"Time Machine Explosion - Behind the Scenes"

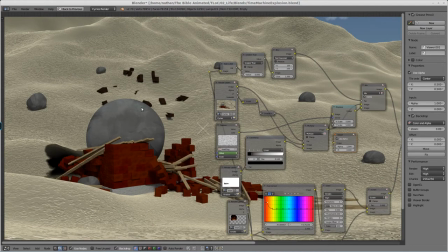4:07 Well, there shouldn't be shadows on the brick because the light's coming from, well, more outside of the screen, like where Where your head is watching this video is where the light source is. So the shadows are all being cast on the back side of stuff, so there should be no shadows from the fire on the front side here.
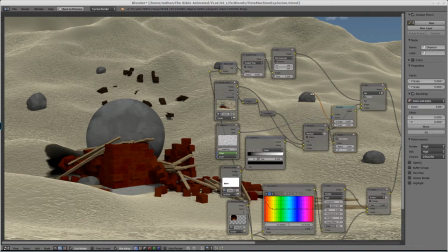4:25 So what we had to do was we used an option called Material IDs,
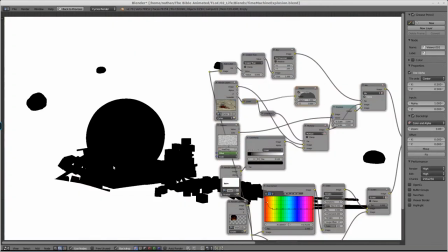4:35 which pretty much gives you a mask, so this black and white image.
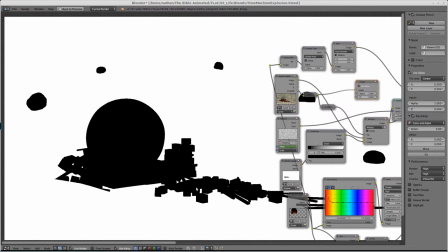4:39 So every material that we set up with an ID of 1 has the black. and then everything else is white so we took that we actually
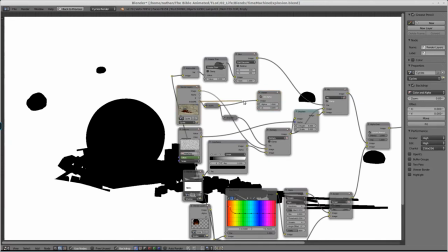4:46 had to invert the color because actually the original I'm kind of lying to you this is what the original is so we invert it to black and white then we did a little dilate on it give it a little bit of a blurred edge so it didn't look so harsh and then we
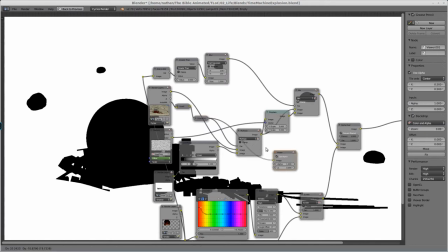5:03 multiplied or use that rather we use that as a factor when we multiplied the shadow here on the background.
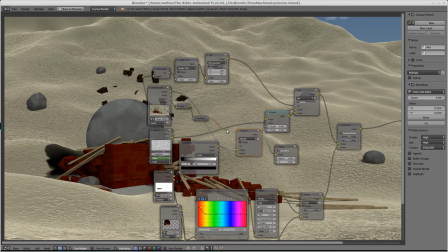5:13 Because otherwise, if we pull this out, we get this big ugly shadow that shouldn't be there. So by telling it to use that mask to figure out where to multiply, we get the shadow only in places where it should be.
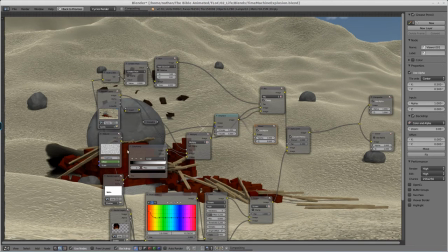5:28 Then we move on to our little displacement here, which goes pretty crazy right now.
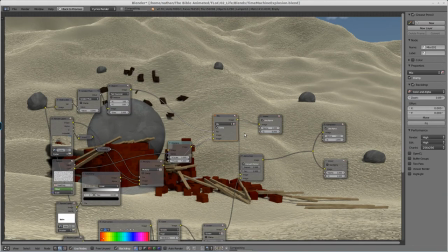5:36 But that's because that's the entire image displaced. Then we just have a little bit of displacement around the edges.
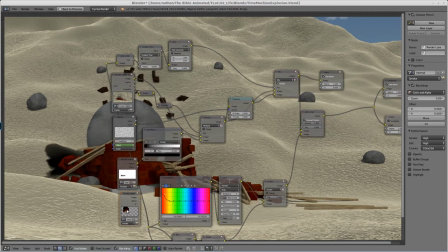5:45 And that is a dynamically controlled displacement from the fire image here that actually gets converted to black and white. Then we do a mathematic operation on it. And then we blur it and use that again as a factor for mixing.
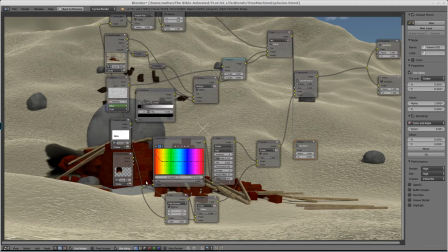5:59 So that is the cycles end of it. And then Then we have the fire, now the fire we do a lot to, this is our original fire,
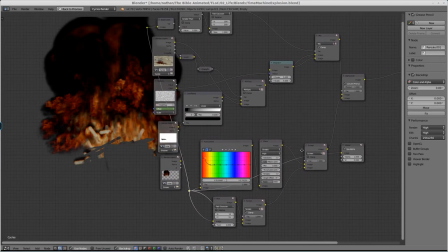6:08 but it's good, you know, I can't complain too much, but it can get better. Here we're basically doing a little blur on it and mixing the blur with the original,
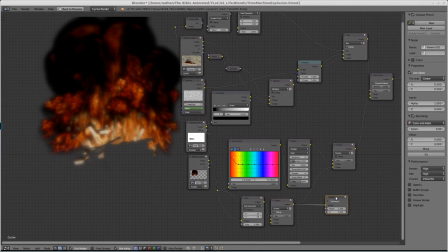6:22 so it kind of makes it pop a little bit more, makes it a little brighter. And then up over here, we actually take away some of that fuzziness and do a little bit of color correction,
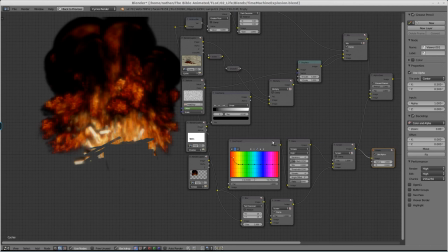6:39 adding a little more red and yellows, and put a blur in, or not a blur, a glare, which kind of makes this white line right here a little bit brighter.
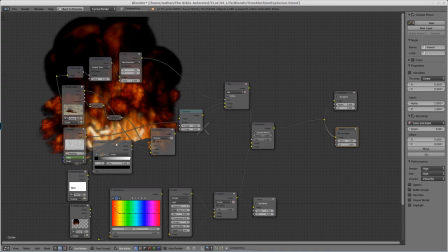6:47 Then that all gets mixed together and piled on top for the final image.
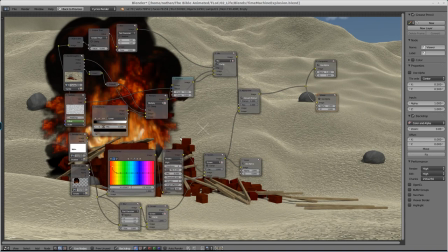6:54 So yeah, this one scene, I spent, I don't know how many hours, but like two weeks, week and a half of working on it. Well, on off days, pretty much like six hours. Another day is an hour or two a day trying to get everything just so.
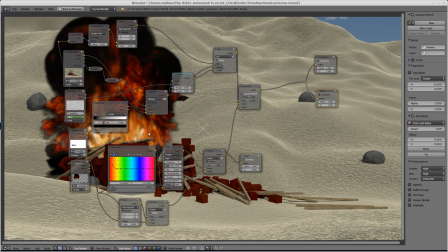7:11 And yeah, I'm pretty happy with the result. So if you do want anything more in-depth, a tutorial on any of this, drop us a line. I'd be more than happy to create it. And thanks for watching. Hopefully you found this interesting and somewhat enlightening.
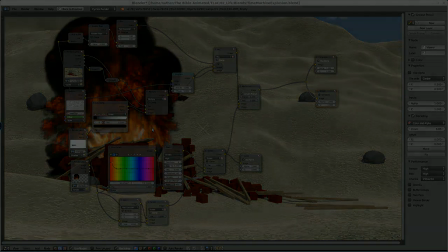7:24 Thank you.